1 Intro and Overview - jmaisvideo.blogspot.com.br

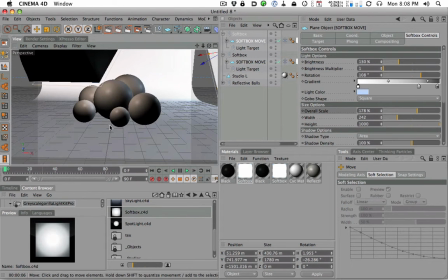And I think for that area, what I'm going to do is set up a spotlight.
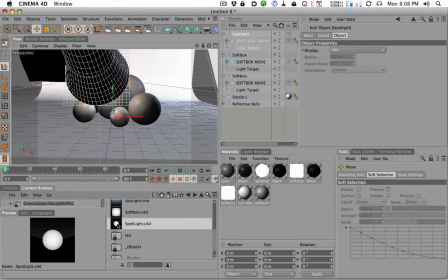So if we go back to our content browser and we double click on a spotlight, you can see now what we have is
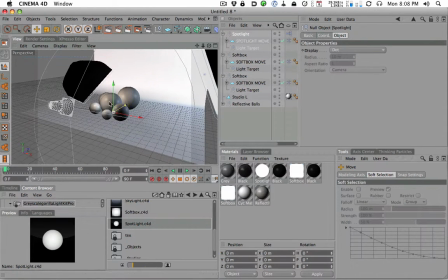something similar to the softbox, but it's smaller and it acts like a spotlight now.
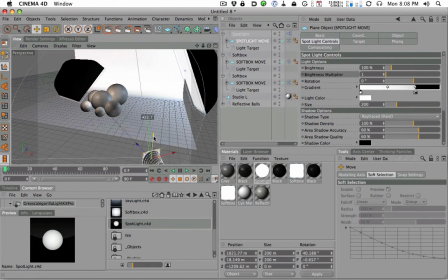So what we could do is kind of rotate it around, and I'm just going to tuck it under kind of really low,
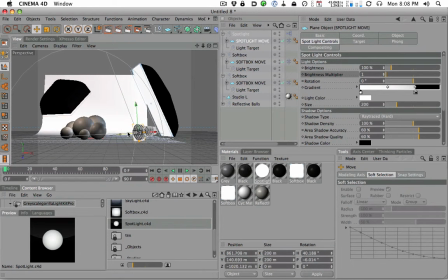not under the whole thing, but kind of really low just to fill in that bottom area.
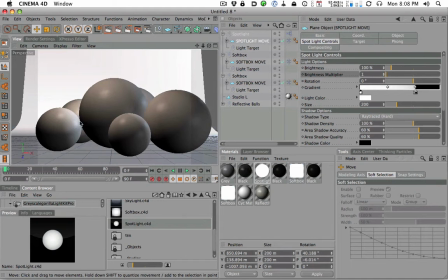And again, I'm just going to zoom back in just to do a test render and see what this does.
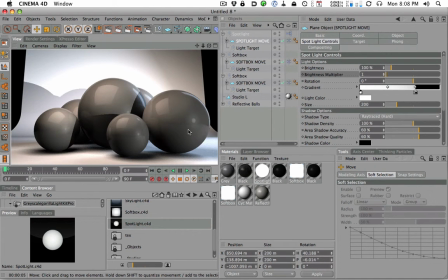Now, it did fill in the front like I thought, and I like the little glow it's giving, but I don't like the hard shadow it's producing. By default, a spotlight has hard shadows on, and that's usually typically
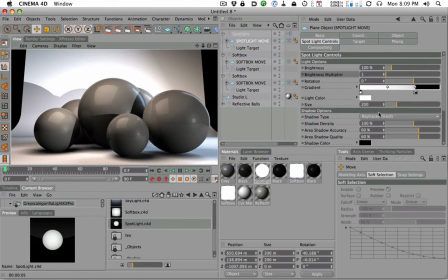what a spotlight does, is it produces really hard shadows. But in this case, we just want to use it as a fill light.
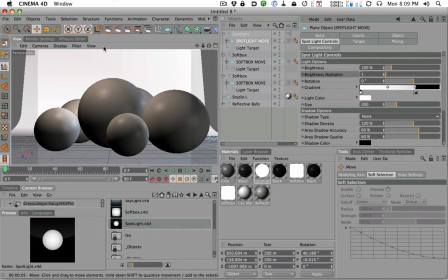So we're going to turn the shadows off. Shadow type none. And then now when we hit render, you're going to see it has our nice little glow here.
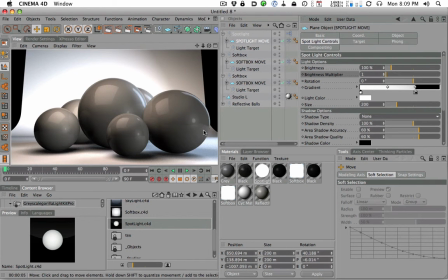It has our nice little fill. And I like the look of that. Now, what I don't like is how bright things are getting. Things are getting too bright.
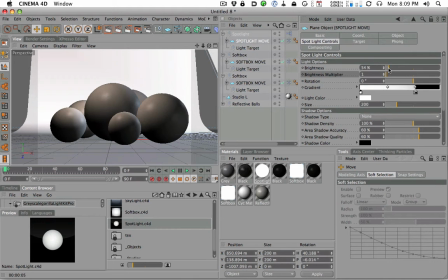So I'm going to dim down our brightness on our spotlight. I'm also concerned that the way this camera is set up, I'm not able to fill the background with the white texture.
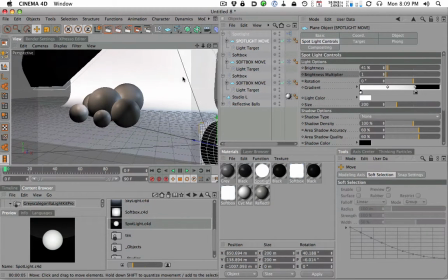And that's really what you want to do with a cycle like this, with the white L. So what I'm going to do is actually I'm going to make a new camera.
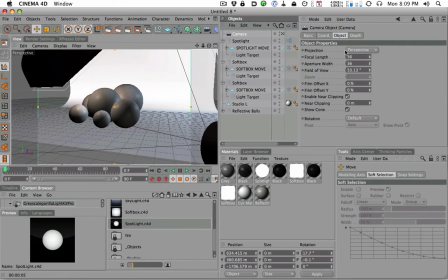And when you make a new camera, you actually can control the focal length, which on a typical kind of photo shoot is 50 to 70 to 80 millimeters, depending on what you're shooting. But I'm going to start with about 60. I'm going to turn on the camera with this little switch right here.
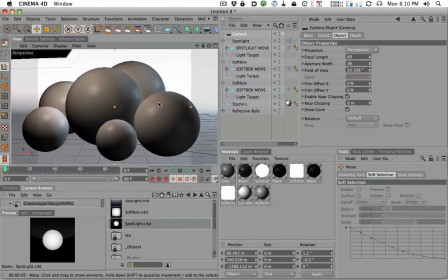And now you're going to see when I go to center our object here, it's going to fill the frame with the background.
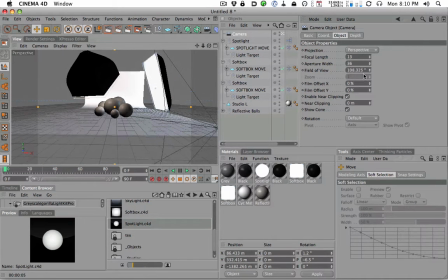And that's just because of how focal lengths work. You have a wide angle here, and as you zoom in, you start to
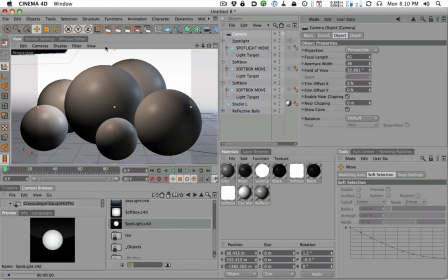kind of flatten the image out and get a full background going. So now when we render, we have the full background looking good.
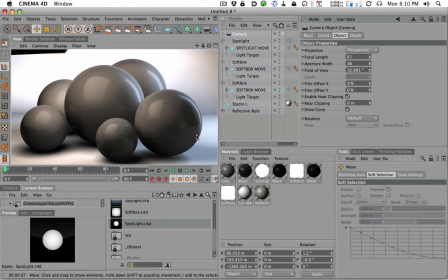May still be a little bright. It's not too bad. But there's two things going on now.
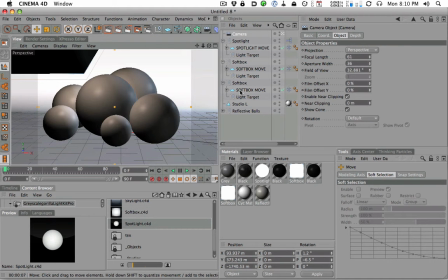This is in my dang way. So we're going to move that first. I think it's this softbox.
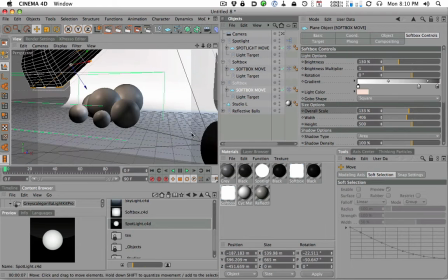What's nice about having a camera now is we could turn the camera off and kind of fly out and
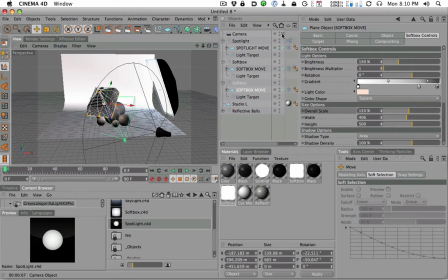adjust our studio and then click our camera on and go back to our camera mode. So I'm going to shut my camera off. I'm going to tilt this up and away and just kind of come into the scale and kind of scale it up just to kind of keep it large.
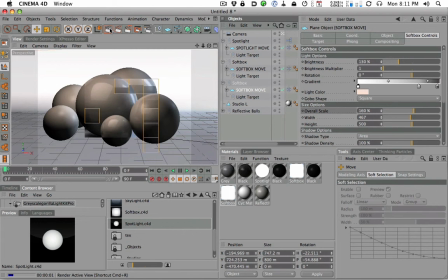And when I go back to my camera, hit render, you can see it's out of the way. Things are looking good.
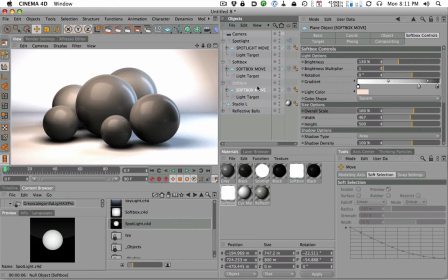Now, a little bit bright, still a little bit bright. So let's just go ahead to each of these softboxes and spotlights.
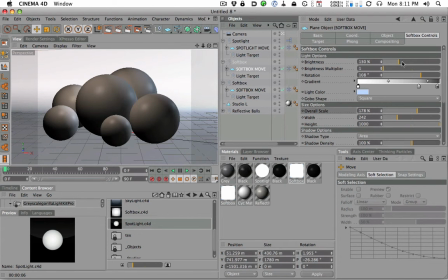Just tuck the brightness down just a bit. I'm just pulling down like, you know, just a little bit. I'm going to keep the fill light about the same. But I probably took, you know, 10% out.
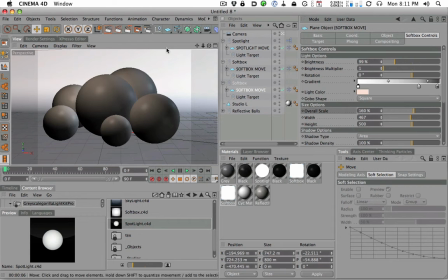Looks like we need to take a little bit more just to find that balance between all of the lights.
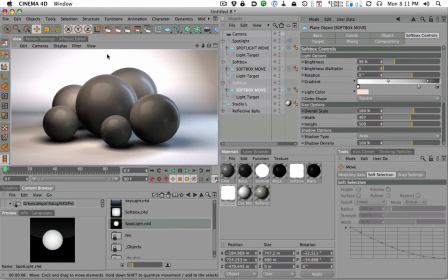And we're getting closer. I do like that this is blowing out just a little bit behind our product here. I like that. You can see we have our key light. We have our fill light, which is our little spotlight. And then we have a rim light in the rear here. And that's a nice setup. That's a nice three-point setup.
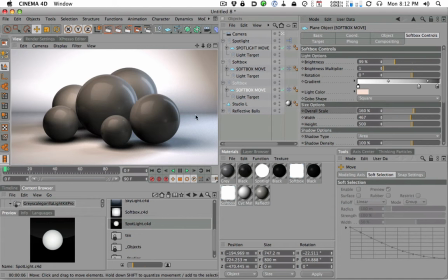1, 2, 3 lights. Ready to go. Now, the next thing we need to do is cure our grain down here just a little bit. You can see there's a little bit of grain going on in our shadows. And that's when you use area shadows, sometimes you just need to crank up the accuracy a little bit. And that's all we're going to do.